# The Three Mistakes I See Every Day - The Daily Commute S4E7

Welcome to today's vlog. I am, if you could not tell, up in the office space. It's a good movie. And today I wanted to talk about the three things that I see students do wrong the most. And they all happen during their interviews. So we give our students an assignment where they have to have a documentary style interview. And every time we do this assignment, I see the same problems. So I want to show you guys these problems. I'm not going to show you any students' footage. I'm going to show you stuff that I shot this morning of myself sitting in a room trying to recreate the problems that they do on accident.
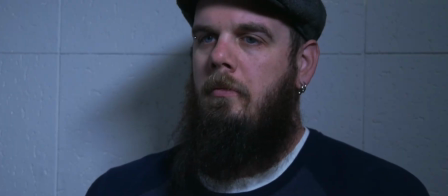0:53 Okay, let's look at this shot. This first one is actually what I see the most often from students.
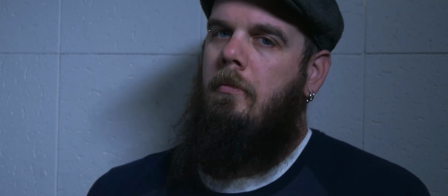0:59 The thing that's really bad here is that I am right up against a wall. And so we get this a lot with students.
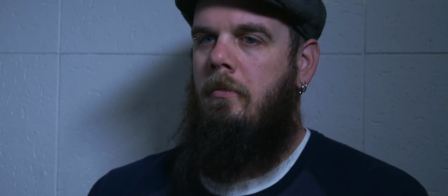1:06 They tend to put their subject right against the wall because they're shooting the subject, say, in their living room,
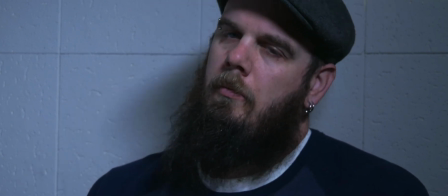1:13 or somebody sitting in their favorite chair. And so you end up with just a flat image.
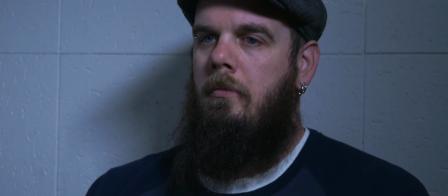1:22 There's no depth to it because they're right up against the wall. And we get these nasty looking shadows, even if we're using a softer light, that just throw right onto the wall. There's no way to get away from them because you're so close. So what does it look like then when we move them away from the wall?
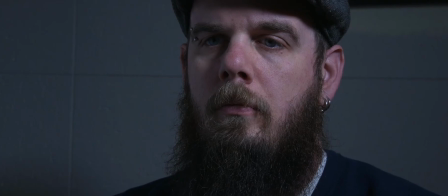1:37 Well, let's take a look. Here we are. We're a little bit further from the wall, only by a few feet. This is a very small space, so I was not able to move far enough away, which is why we're also in a more of a close-up now.
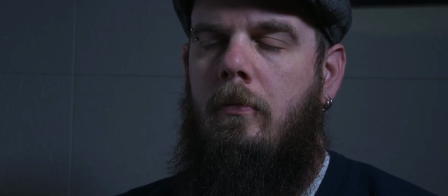1:51 But you can see, like, the wall is not quite so off-putting anymore because we have pulled ourselves away from it a little bit. Here we do have a little bit more pleasurable of an image, other than it being of me, of course, because we get a little bit of blurriness in the background, and it really helps out the image.
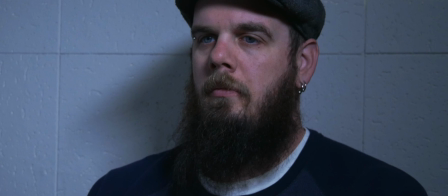2:11 So remember, here's the first one, here's the second one.
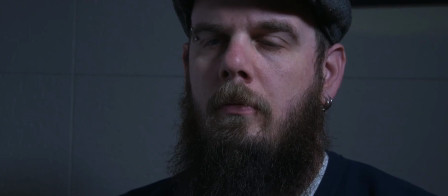2:15 We don't want the person right against the wall because we get shadows that we don't want. We can't put a backlight on them, and we don't get that nice, soft, sexy blur in the background.
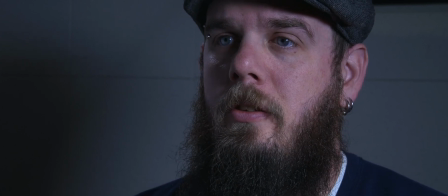2:28 So here we go. Here we have the second issue that I see all the time with students, and this is that they have their lights too low. So as you see, the difference between the last one and this one is that the lights are now like right at the same level as me rather than above, and if it's right there,
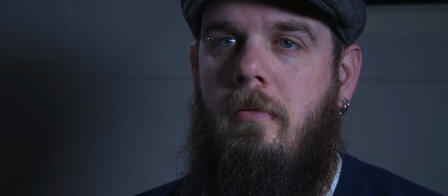2:45 then you're going to have shadows hitting the wall behind you even if you aren't really close to it. So if you find yourself with this issue, just lift the light back up a little bit and you don't have the problem.
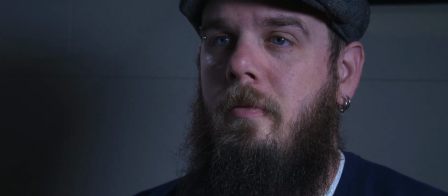2:58 It drives those shadows down to the floor rather than straight back onto the wall. Okay, so here's the third thing and the last thing that I've seen a lot. And this one, it seems to be happening more and more as time goes on. And I have a theory about why. But first, let's look at the issue.
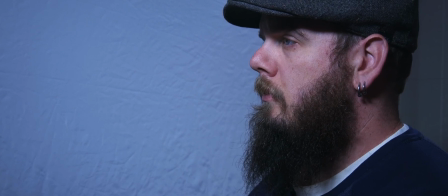3:17 So here we go. We have me sitting full-on profile. We lose all depth to the image because we can't see that I'm a three-dimensional creature at this point. And emphasis on the creature.
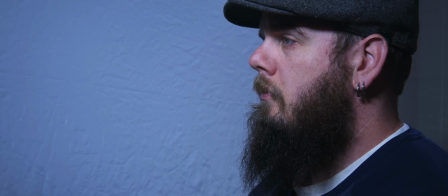3:31 But we miss out on the three-dimensional thing because the camera is full-on profile. So here's my theory on this. I think that when students are setting up their interviews, we teach them, this is where you place the camera to get the most visual interest.
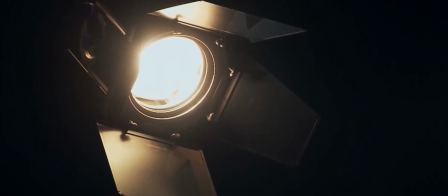3:48 This is where you place your lights. And there's a kind of a formula to all of it. But when they go to get like they want to change shots. So they want to change 2 shot sizes and at least 30 degrees. And in that way, it doesn't look like a jump cut, right?